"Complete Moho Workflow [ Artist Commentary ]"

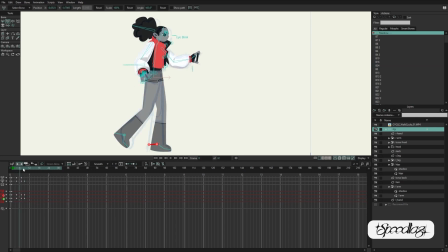Since I already have pencil test animation as my reference, I just decided that, okay, I'm going to treat this rig as a cleanup pass or a tie down pass and just
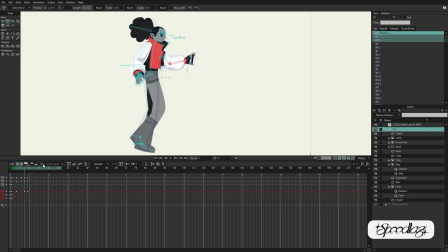place it over the animation that I have. So using a little bit of onion skinning to get my path of action right, kind of moving everything around. I think this technique worked pretty well.
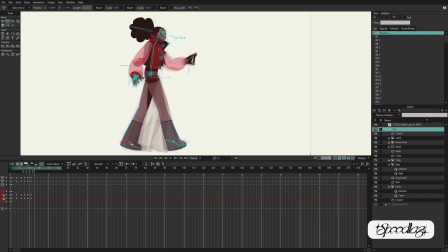I wasn't 100% married to the animation that I made in Procreate. It's actually not that good. It's just a rough pass. It's a rough pencil test.
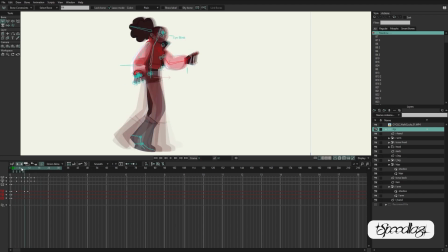But once you have a pretty good rig in Moho, it's really easy to iterate on it and to update the animation. So I pushed it a little bit more. Like she ends up crouching a little bit more. She's a little bit more weight leaning into her steps.
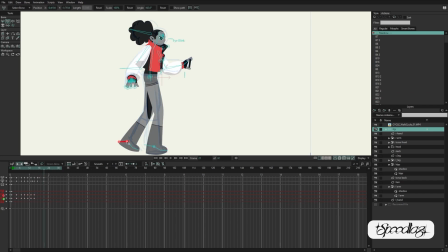And she's a little more weight leaning into her steps,
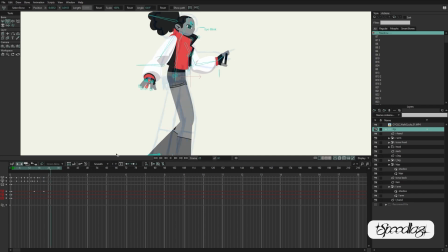but then also she's on her toes because she's sneaky, she's not trying to move too quickly. She's not running. She's very sneaky. So she's kind of walking on her toes, but she's also trying to stay low to the ground, not be seen.
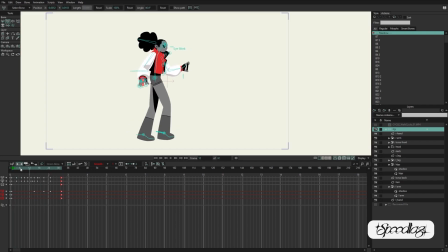So a lot of going in and adjusting that. And so I love the curve editor. I'm a big time curve editor fan.
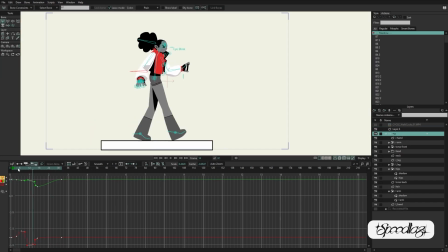I think that getting comfortable with a little mixture of frame by frame animation and then getting comfortable with making adjustments in the curve editor. What I tend to do is I'll almost treat it like a frame by frame animator, setting up all of my animation.
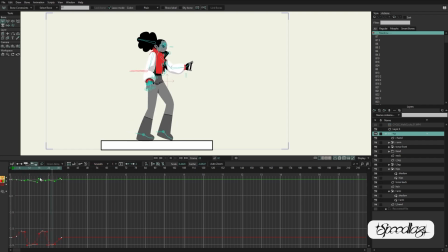And then I'll go back in the curve editor and just delete points that feel like they're making it an awkward motion. And I'll start creating smoother curves. And that ultimately gives a better look to me. I really like the look a lot.
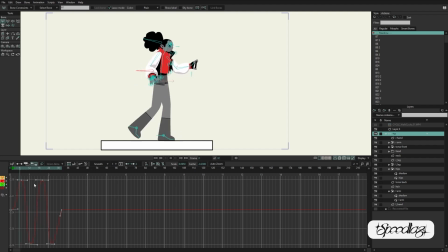Now, there's not a lot of poppy animation in this. I think poppy animation can be really expressive, and my final film will have more poppy animation, but this being a walk cycle, it's pretty smooth.
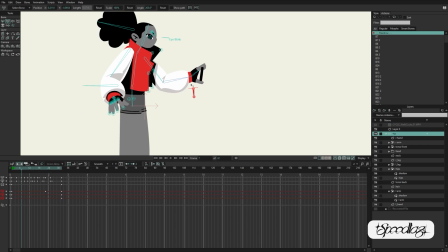You just want it to feel like it loops and like it feels natural. So here I'm adding a little bit of that sway in that front hand. And so I gave myself these little pin bones at the top of
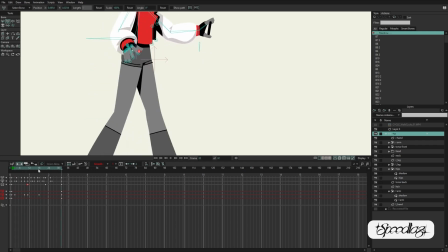her hips so I could have a little bit of a back and forth sway in the hips.
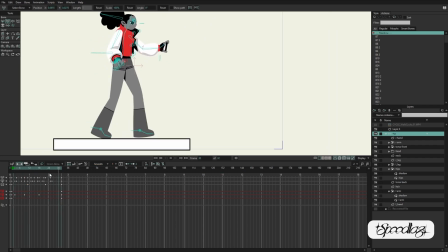At the bottom of the frame, I just placed a shape down there just to kind of work as a guide. It's not something I'll keep in there. That's just something I knew I'd need for reference.
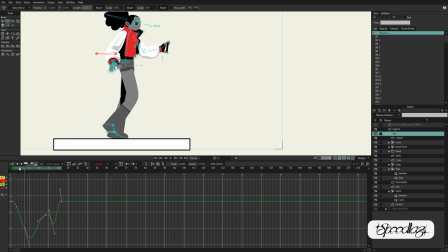Yeah, going back in. Now I'm just looking at her center of gravity. How does she go up and down? I split my
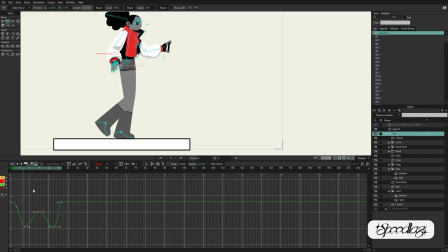axis, so I have a x-axis and a y-axis separate. So I'm usually just looking at, okay, well, how's the up and down bounce? How's that looking? Okay, it's looking pretty good. Okay, how is the sway looking? You know, she leans into her step and then falls back a little bit and then leans into the next step and falls back again.
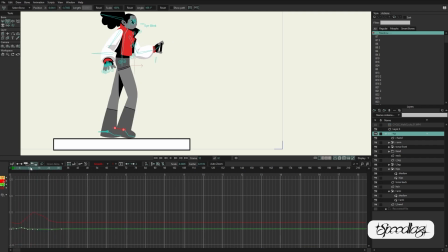So that's what I'm setting up here. And look at all those keys. So deleting keys, deleting these points, moving them around.
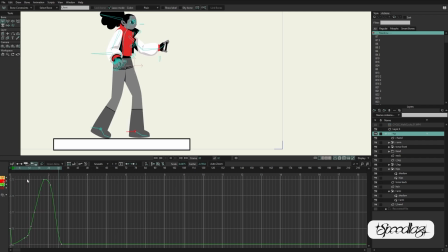Getting comfortable in the graph editor is really important for animators, for computer animators. Moho's graph editor, I know a lot of people don't like it.
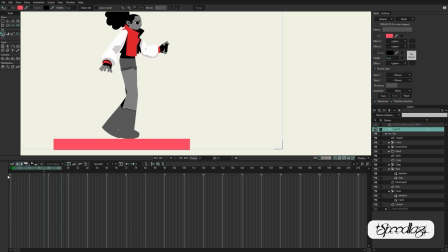I think as long as you can start focusing on the individual thing that you're trying to adjust the motion on,
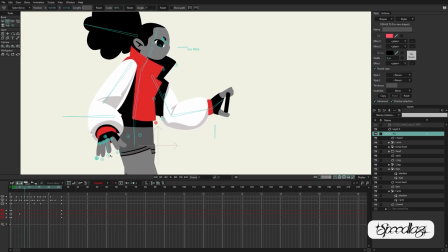so be it the arm, be it the where the foot falls, that's all you're ever adjusting in any CG program anyway. You're never adjusting everything all at once, or at least you shouldn't be.
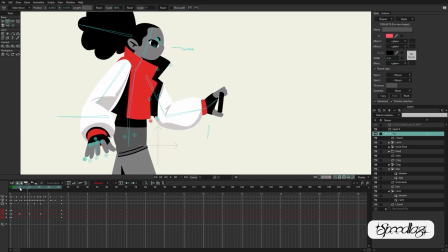So I actually really like, I've grown really used to, and I've grown accustomed to the Moho animation graph editor. I think that there's a lot of room for improvement, but it definitely gives me enough to do what I want to do, which is just adjust those curves.
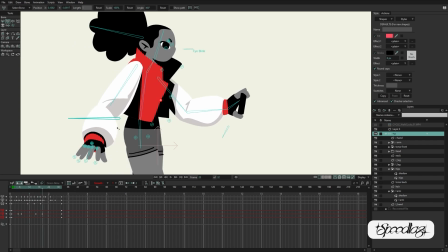I'm also not using any dynamics in here. So Moho has a pretty good dynamic system in it,
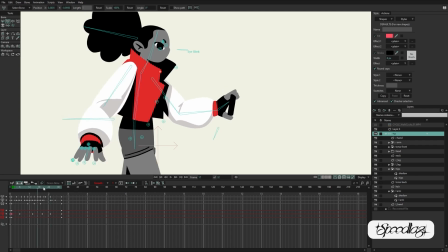where it uses the animation of your rig to drive the animation of other stuff,
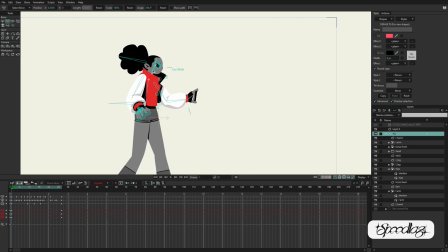like with wind or with torque. And anyway, I'm not using it for this. I want this character loop to be a solid loop, and I just didn't want to deal with like having something that was kind of chaotic being introduced into this.
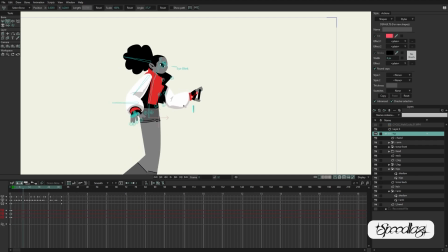So I keyframed everything. There's nothing that's being driven by dynamics, and I think it's totally fine, especially for something this short. So yeah, here I'm trying to decide exactly where I want her arm to stand.
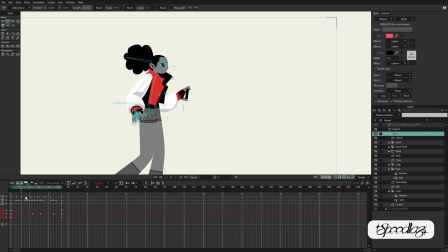You know, do I want her holding it way out? Do I just want her to keep it kind of close?
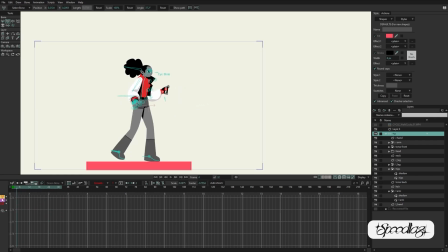So it's really easy to be able to adjust these things, of course. A lot of me just watching it over and over and over again.
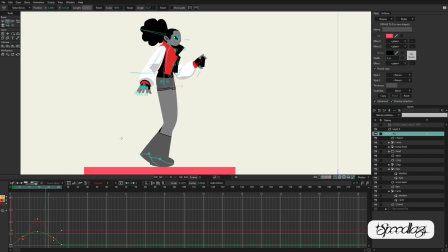Make slight adjustments. You don't want anything to stand out as being poorly tweened.
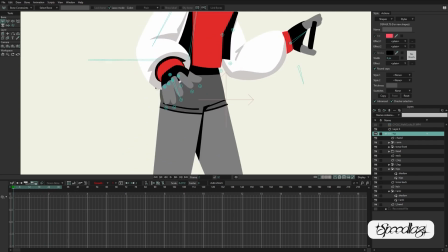Yeah, you don't want anything to stand out as being poorly tweened. You want everything to feel natural.
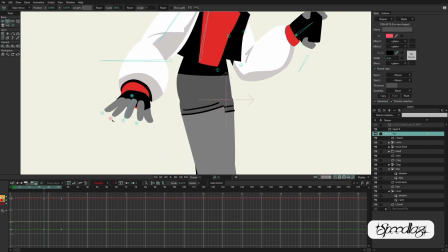You want everything to feel like purposeful.
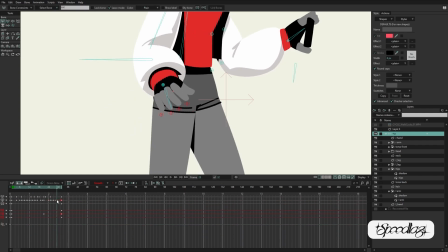Like, so much of animation is about motivation. So what's the character's motivation?
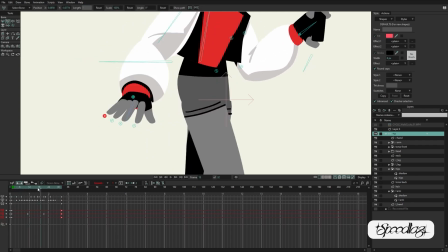You know, why is she holding her hand this way? Is she acting for anyone, or is she scared?
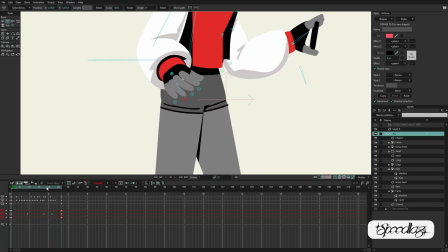Is she like, what's her motivating factor?
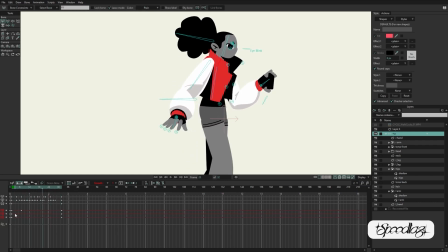And always kind of keeping that in mind whenever you're, okay, I'm moving her head right now.
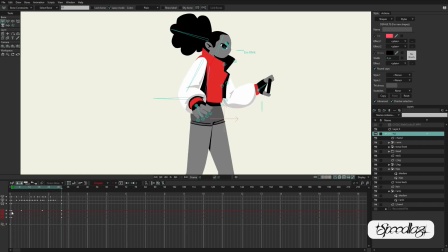So is she actively trying to hold her head steady? Is it just kind of like rolling around arbitrarily? Okay, there's a lot of me messing with the timeline here. I was trying to figure out exactly how long I wanted my loop to be.
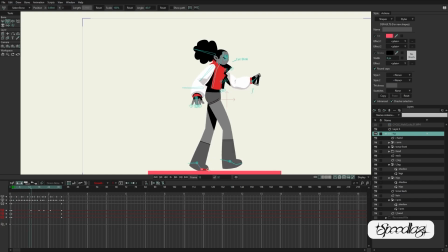Now I'm adjusting my toes. I think how feet fall, where they fall, and how they look during a pass-through animation is really challenging during a walk.
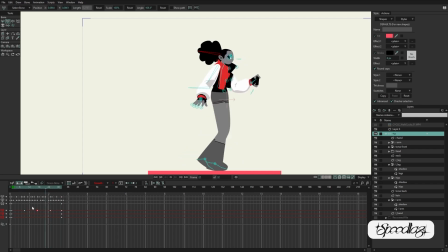Because you don't want the toe to feel like it's dragging on the ground, but you also don't want it lifting too much, because if it lifts too much, it just feels silly. A little bit of squash into her hair. So as she goes back, it just kind of poofs up a little bit, gathers a little bit.
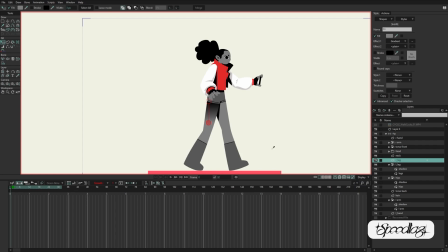I was noticing that her fingers were kind of getting lost as she passed over her thigh, so I was like, okay, well, maybe I can introduce a little bit of a gradient into this. Didn't have too much of a plan, just wanting to add something.
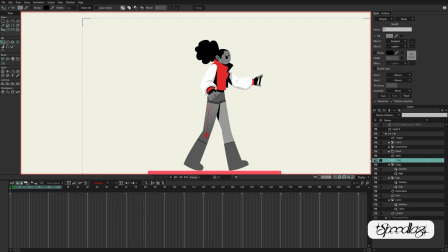I did notice that it started to slow down Moho quite a bit,
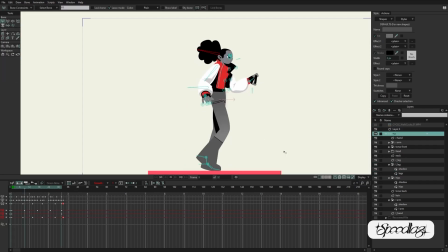especially on that back leg where I have it, the back leg is masking out that shadow.
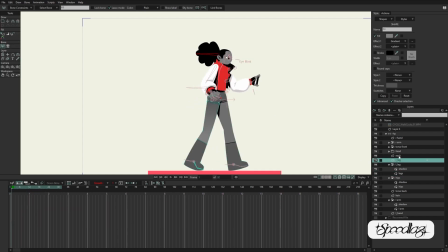So I end up kind of turning it off at some points, or at least going into my display settings and turning off masked shapes. So, use at your own risk.